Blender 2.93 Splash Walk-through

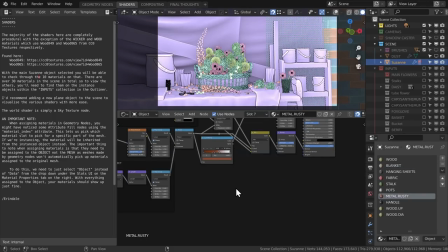So if you're interested in procedural texturing, you're in for a treat. Once again, I'm fairly reliant on group nodes to do a lot of the heavy lifting. We essentially have no UV unwrapping in geometry nodes.
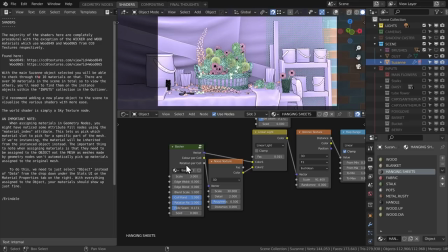So if you want to use textures with something that you've generated, you're going to need to get comfortable with the other coordinate spaces.
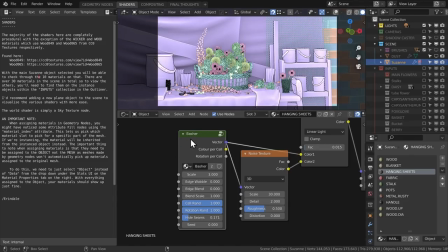In my case, you'll see a lot of these basher nodes. These handle box mapping or triplanar mapping, and then randomizing the rotation and hiding seams.
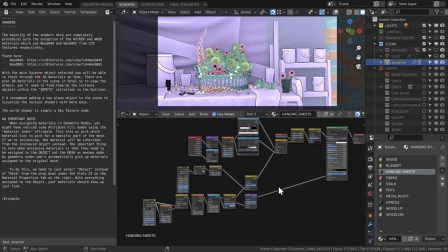It basically lets you texture anything with anything, procedural or image texture, regardless of whether it's seamless.
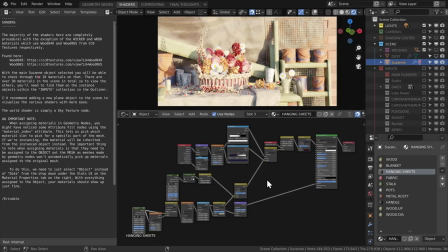Save some time when you can just bash textures on everything. The main Suzanne object has a bunch of materials assigned to different parts, so be sure to look at the different slots. You'll also find that any instance objects you find in the inputs collection, these will have their own materials.
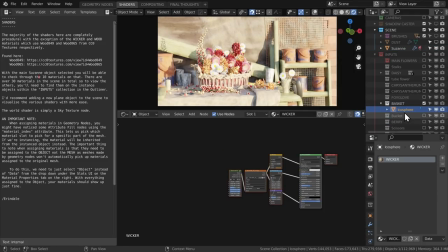So the way that geometry nodes works with materials is instance objects will bring their materials, and if they have their meshes deformed or the meshes entirely generated within geometry nodes, then you're going to need to assign the material to that main object.
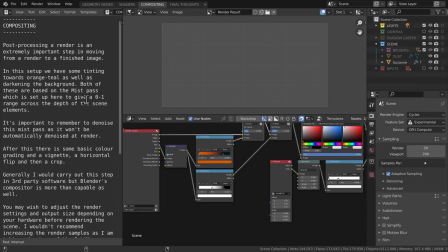The next tab is for compositing. Post-production is so important and yet so common to see renders shared online without any post-work done.
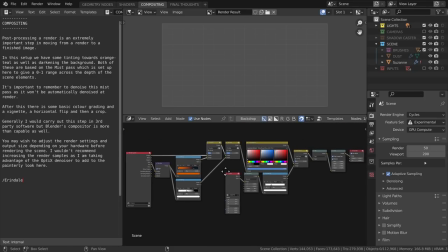This is a really fun step where you get to see things come to life in a way that you couldn't get in camera.
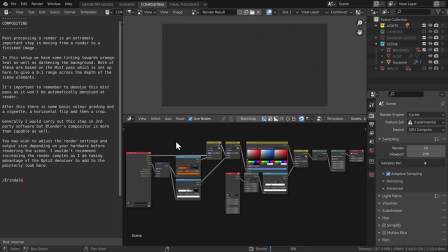So let's hit F12 and we'll see what the compositor is doing.
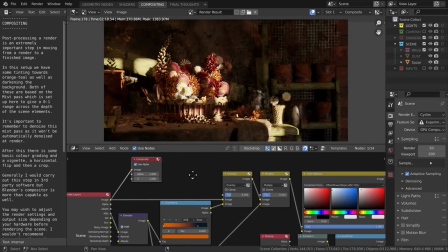Okay, so the initial render is okay, but there's stuff that can be improved.
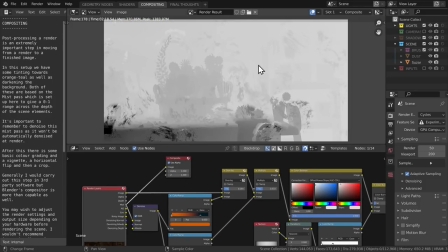I make sure to render a mist pass alongside the render so I can do specific color correction with the depth. This helps add some more atmosphere and it lets you work in some more subject separation to make things pop a bit more.
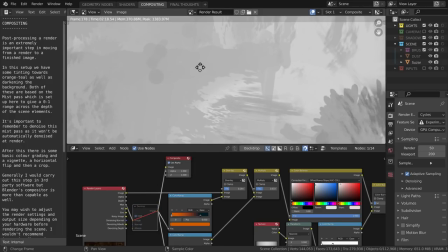The mist pass isn't denoised by default, and that's an important one to remember. So just throw a denoise node on there first,
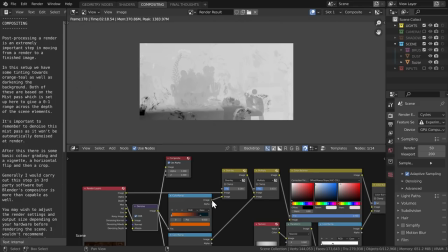and then I'm going to pass it through a color ramp for the tried and tested orange and teal vibe that I overlay onto this render.
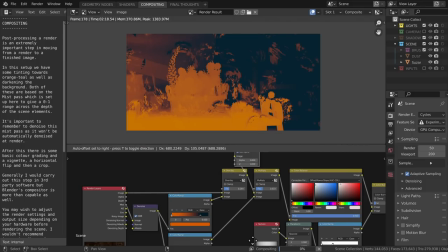I'm going to use another color ramp here as well, just with crushing the whites and blacks, and I've also flipped it, so blacks on the right.
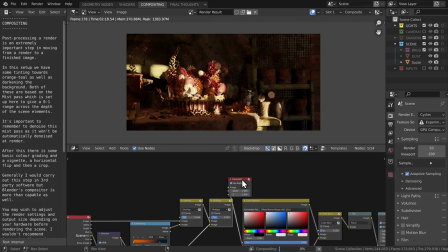And I'm using this with a multiply just to give me a little bit more separation and push back that back wall.
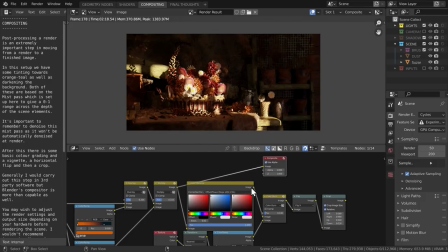Next up is color balance. I want that romantic summer evening look, so I'm adding some more reds into the shadows and lifting them slightly. It's going to flatten it and help with the painterly look. I add a vignette to darken the edges a little bit, and then I flip horizontal and crop to improve the composition.
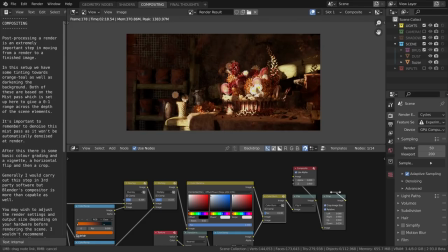Just for a normal render, I may not have flipped, but I wanted to make something more appropriate for a splash screen, so I needed a space for the Blender logo. So that's it for the compositing. I think it actually adds so much to a scene, so be sure to try out the compositor in your own work.
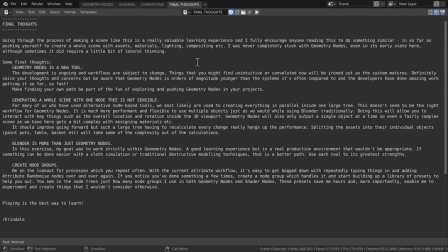Now the last tab here, this is just my final thoughts, which is basically how it sounds. It's just my final reflections on the project as I left it.
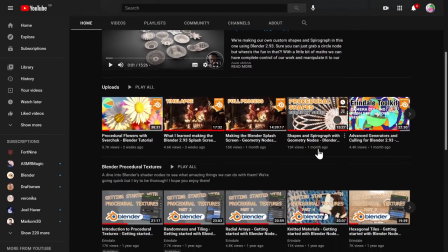If you're interested in the actual process of making this scene, then you're in luck, because I recorded the whole thing, and on my channel, links in the description, you can find a 14:40 tutorial. It's not quite tutorial all the way through, it's more just my thinking as I go through the process, but you can follow it, and some people have. If you want something that's a little bit more consumable, then there is also a time lapse, so that is available there. If you're interested in geometry nodes or procedural workflows in general, then I have videos on that. I have tutorials available on my channel. So come hang out and we'll learn to wrangle some nodes. Finally, a massive thank you to the developers of Geometry Nodes and Blender.
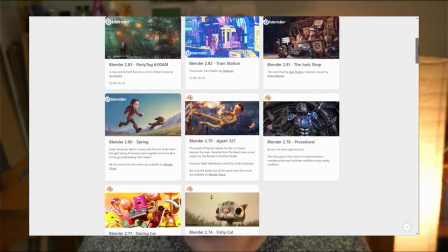And be sure to go and check out the demo files. There's a huge wealth of knowledge available from loads of different artists covering all sorts of different aspects of the software. And while you're there, why not download the latest version of Blender? It's really good.